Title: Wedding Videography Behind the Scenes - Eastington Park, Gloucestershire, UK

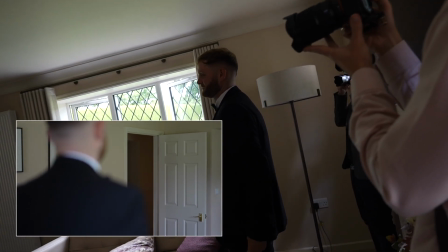532s
For this moment of Robbie's mum seeing him for the first time in this suit, I really wanted to get two angles.
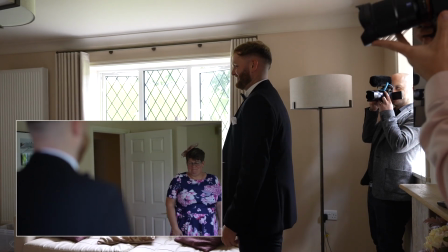538s
So the way around it is to hold this shot for as long as possible.
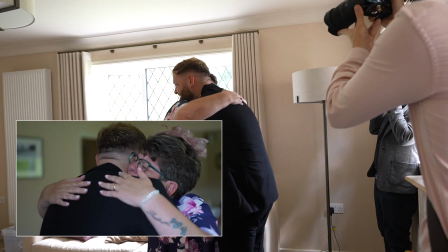541s
Then once I feel like I've got it, moving to the back to get the reverse shot so I can cut between the two in the edit.
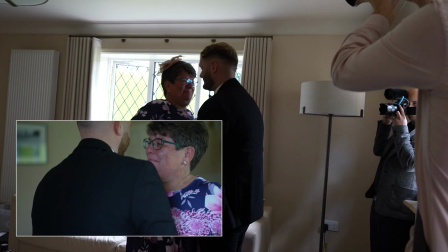548s
That's something as a solo shooter you always have to consider. How can I get multiple angles of a single moment?
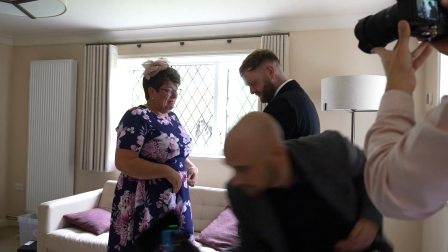553s
And what angles would really complement each other in the edit?
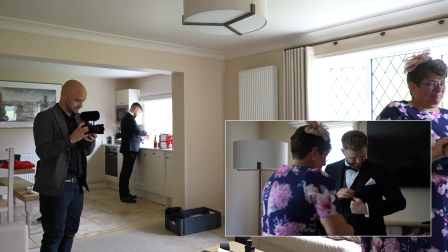556s
Shooting 50 frames a second really helps with this, because even though this moment of this reverse angle of Robbie and his mum was quite quick,
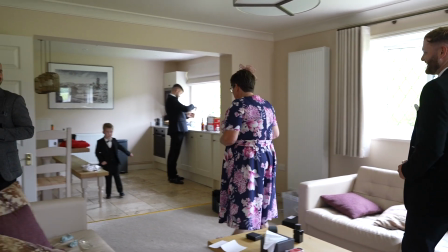563s
I know I can slow it down in the edit and it should be perfect for what I need.
Robbie, can I get one shot of you real quick over here?
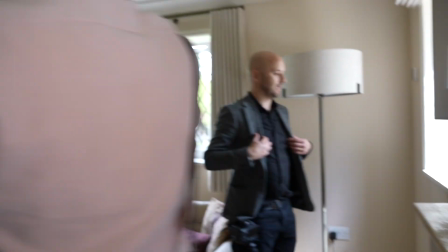571s I just want you, if I can move this down, if I get you to stand here and kind of do this with your jacket so you're putting it on.
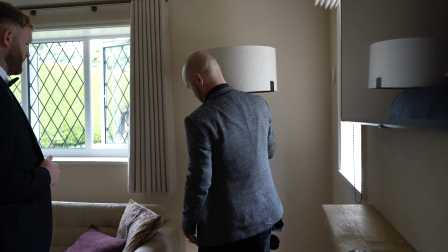577s Okay. I'll move this light so it's out of your way.
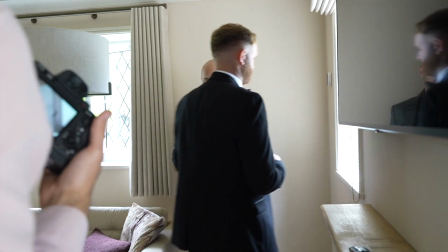582s So if you, yeah, stand back here, facing towards there. Maybe in 1 second, so it's okay.
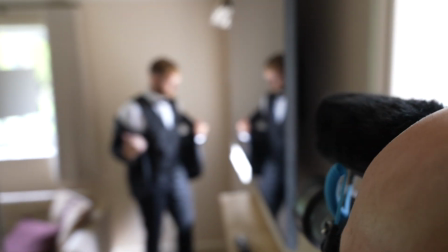588s I've got a bit of help. Ah, you're alright. Yeah. Okay. So go for it, yeah.
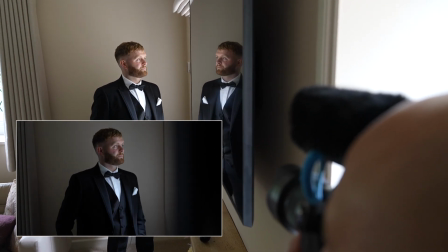597s And if you just fiddle with the buttons, make sure it's all
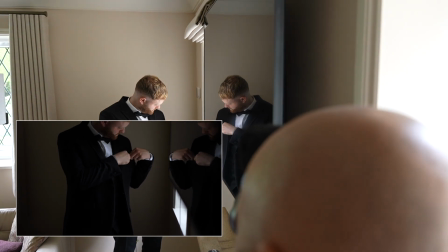604s nice. Got to just sort of, as if you're fixing your bow tie as well.
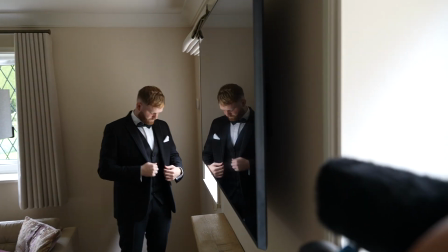609s Yeah, that's pretty cool.
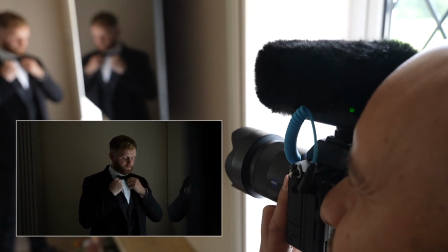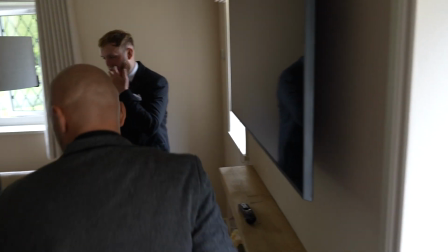619s Love it. Done that before? Yeah, man. Have you been practicing in your bedroom mirror?
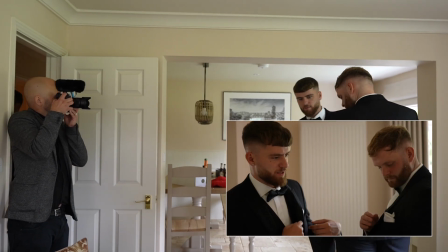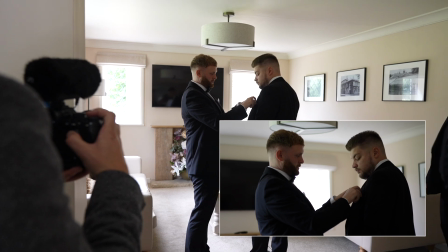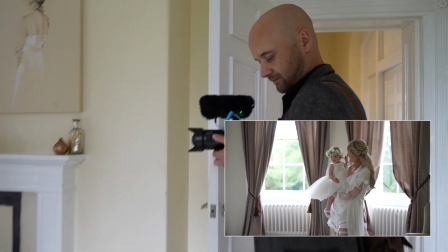635s
I've moved over to bridal prep now for the final moments.
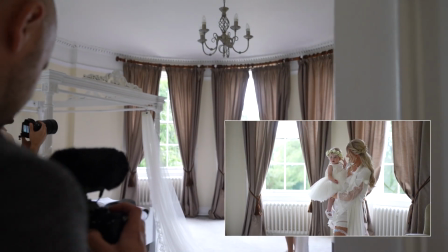639s
I want to get as much footage as possible of their daughter here, especially as she's dressed up perfectly in her outfit.
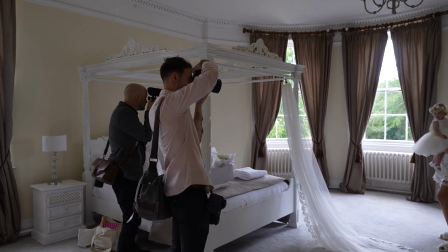644s
With young children, it's really hard to predict how long their outfit is going to be kept in such pristine condition,
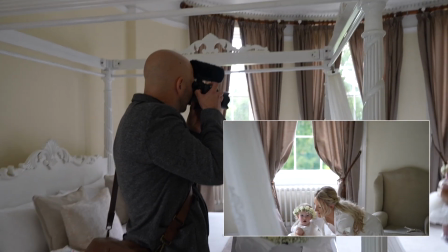649s
so I'm taking the chance now to make sure that those moments are captured and we have that footage in the bag of her looking exactly how the bride and groom wanted her to.
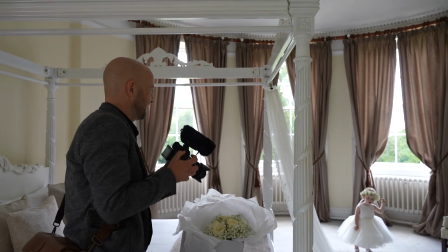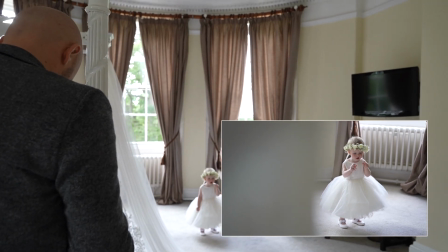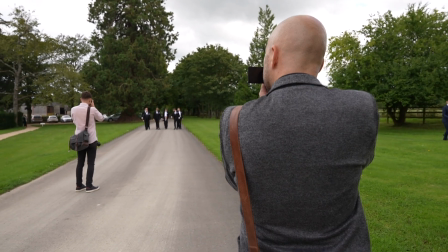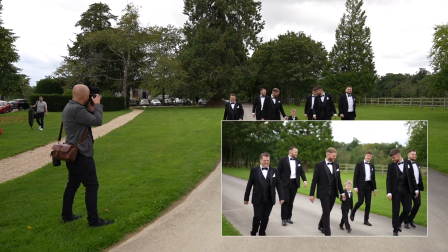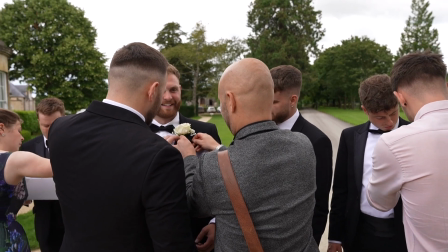679s Maybe a bit higher actually, because it's going to be quite heavy. Go through it and then back it, yeah?
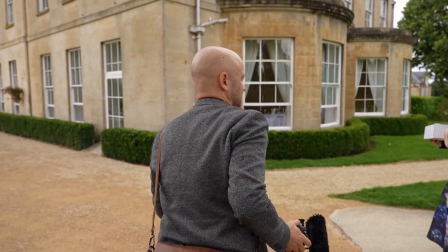684s That makes sense?
You can guarantee at every wedding at some point the groom and groomsmen are going to be struggling with the buttonholes.
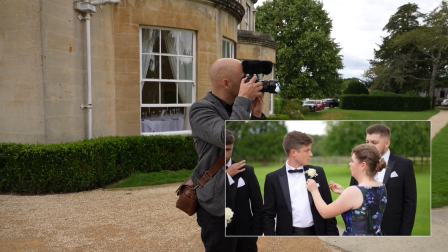690s
So I usually do one of them for them and show them how it's done, and then they can do the rest of them themselves and I can get the footage of it happening.
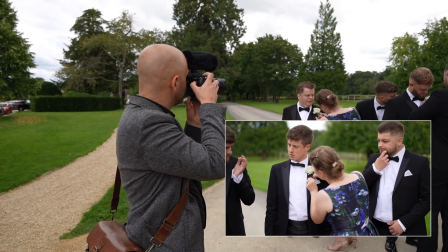696s Just a bit higher up where the crinkly piece of the stem is as you go.
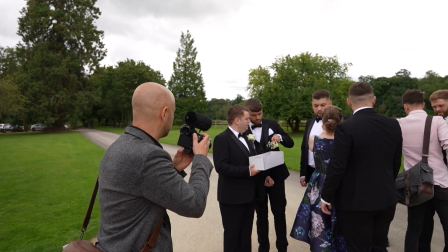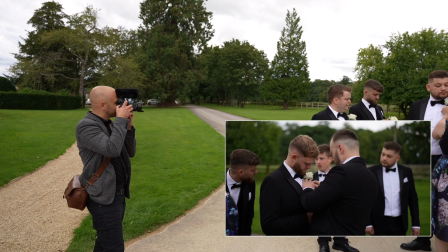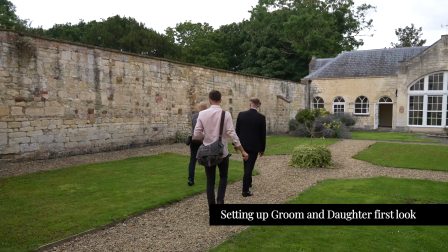709s Well, maybe then. Maybe if we put, what do you reckon, Dan, over here? So if you're this way then, dude, and then...
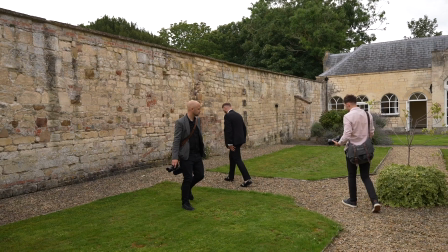715s Yeah, and we'll get it to be put here. Yes.
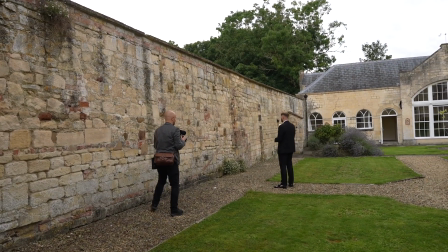723s
So, So at this point, we're about to do the groom and daughter first look, and I've got the edit in my mind at this point.
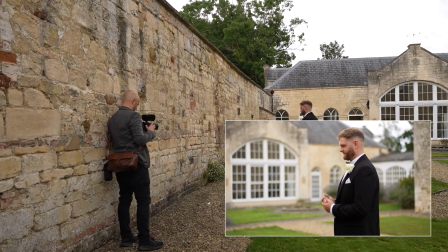728s
So I want to capture some footage of him nervously waiting, so I know I can cut between that and then the shot of the daughter coming to see him.
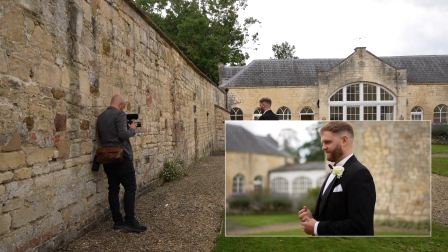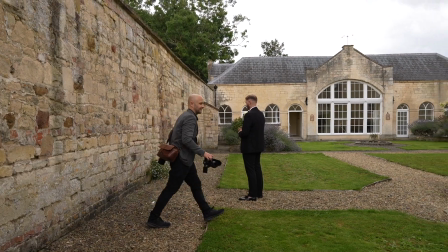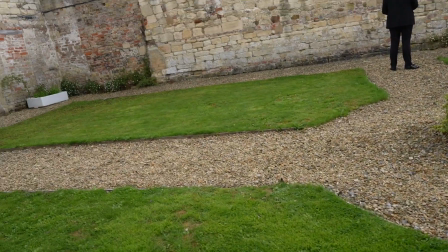747s I don't think I've put shoes on properly.